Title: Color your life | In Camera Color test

Are you looking for a way to spice up your clean looking lens like this? Or this?
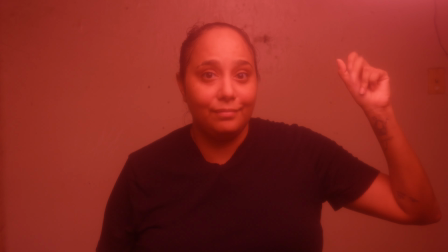[0:05]
Or this? Here's how.
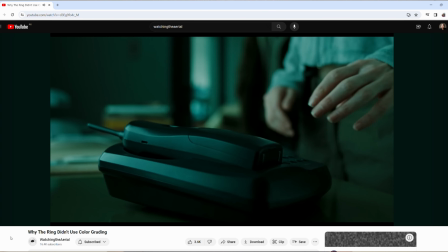[0:08]
Hi, I'm Tiff and I was recently inspired by a video from the channel watching the aerial about how the Ring came up with its look from using in-camera techniques. Now it's a great video and you should check it out, and I thought I'd give this technique a try myself, and here's the results from a test shot I did recently.
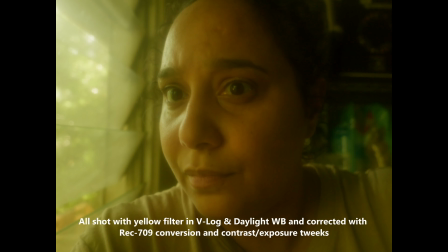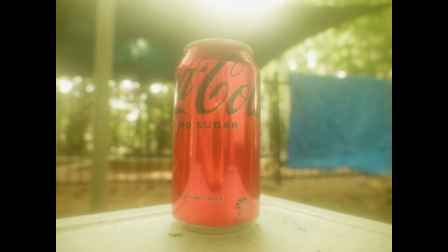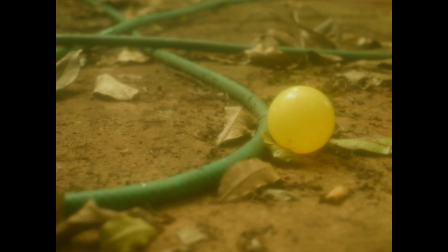[0:35]
I was pretty blown away by the results. It's a very strong look though, and probably not for everyone, but can be a good tool that can set your footage apart.
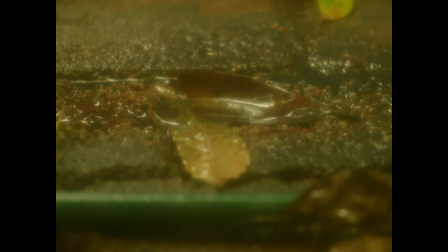[0:43]
Nowadays, most people try to achieve their look in colour grading, and I'm not the best at colour grading and haven't really taken the time to learn properly, but I will one day.
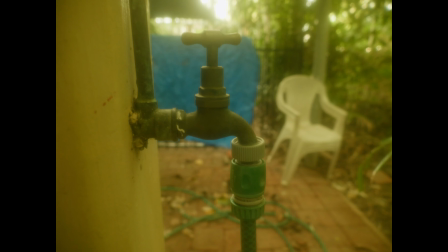[0:51]
So I thought, wow, if there's a way of getting a look in camera instead of going through the pain of my inferior colour grading skills, I'll take it.
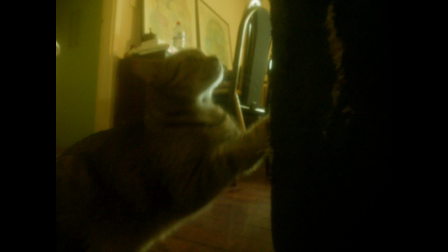[0:58]
Back in the day, a lot of things were done in camera, like special effects, the overall look, like using filters,
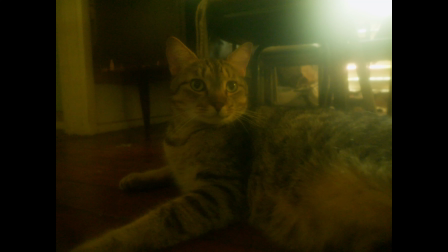[1:04]
and even before digital cameras, sometimes footage was shot in a way so that the camera person was editing in camera.
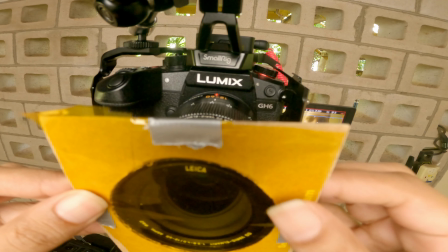[1:12]
So I'm using the method of using coloured filters but the cheap way, just to experiment.
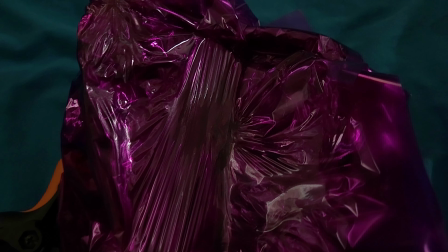[1:16]
I had all these different coloured cellophane from a different failed experiment, so I made the filters the way watching the aerial described in their video,
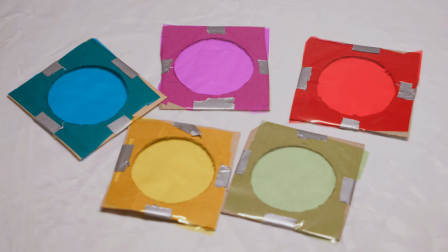[1:23]
and since I had all these different colours, I thought I'd make one for each and do some tests. Because I'm using cellophane and not proper filters,
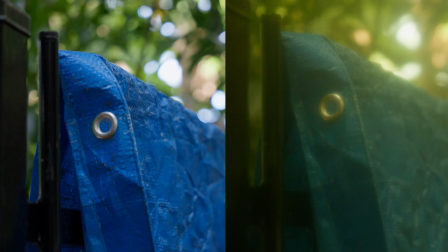[1:30]
the cellophane gives it a more dreamy look by softening the lens and adding a glow in the highlights that reminds me of when camera lenses have condensation on them,
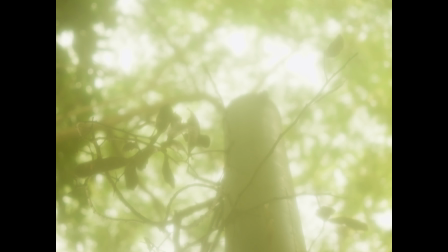[1:38]
which isn't a good thing, but I don't mind the effect happening from the cellophane. Also, when the subject is further from the lens, the more dreamy it looks.
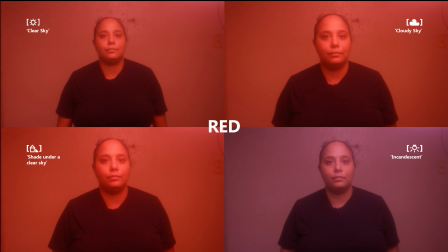[1:47]
I did a test with different white balances on my camera. I just used the presets that are on most cameras. The major differences are between the clear sky and incandescent, which I'm guessing is pretty much daylight and tungsten settings.
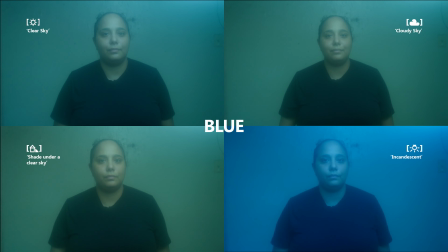[1:58]
The light I'm using is also set to 5600 Kelvin, which is daylight. I tested all the colors so you can skip through if it's not your thing.
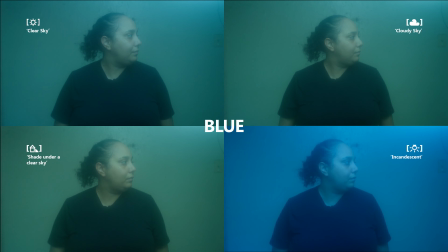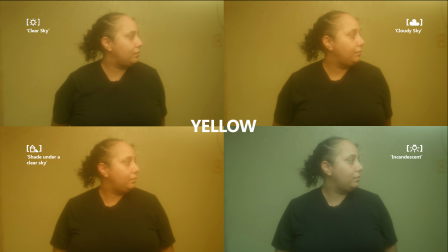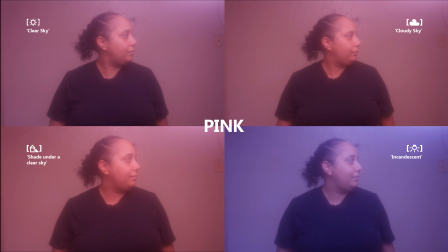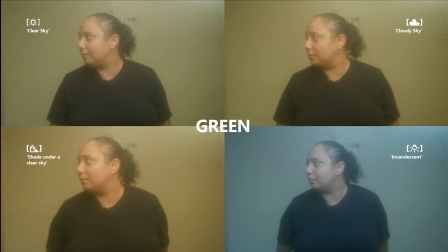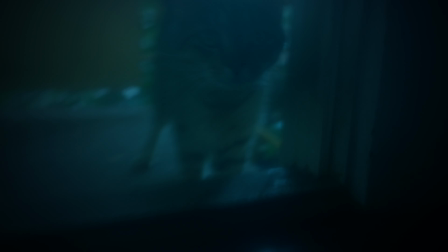[2:57]
Some possible scenarios to use this look are a dream sequence, flashbacks,
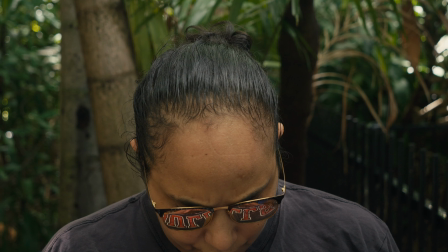[3:04]
extreme environments like Mars or how traffic use yellow for Mexico. You can also use it if someone is wearing coloured sunglasses and you want to show their POV.
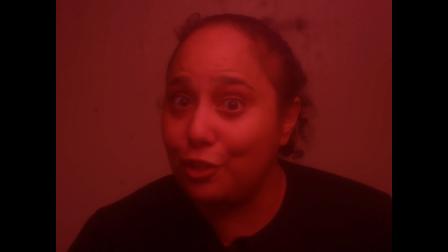[3:13]
There's also the symbolisms of colours like red if you're mad, blue if you're sad, and yellow if you're happy.
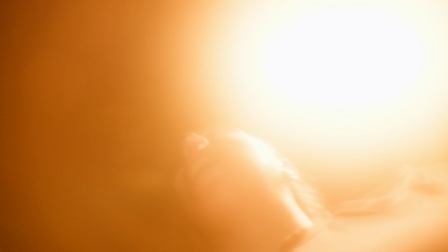[3:19]
You can also just get some trippy shots for whatever you want, just bring the artist out in ya.
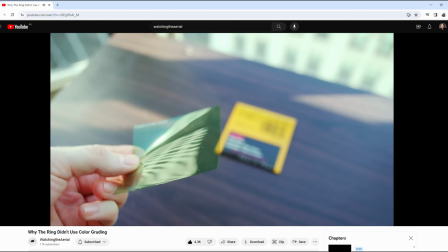[3:27]
So it's probably better to get actual filters or the cheap Kodak gels that Watching the Aerial spoke about on their video,
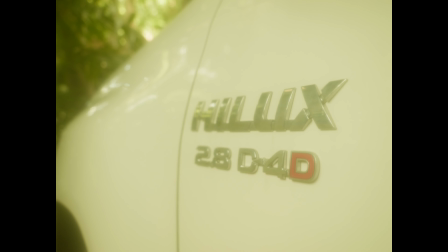[3:33]
but if you're on a budget and just want to get some interesting shots from your clean looking lens, I would definitely recommend this.
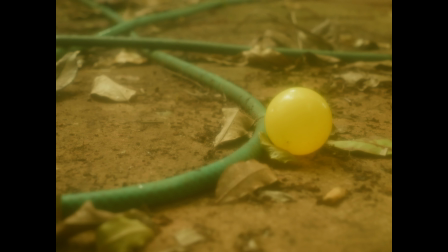[3:39]
I was really happy with the results and will be using this method more often. And that's it for this video. Peace.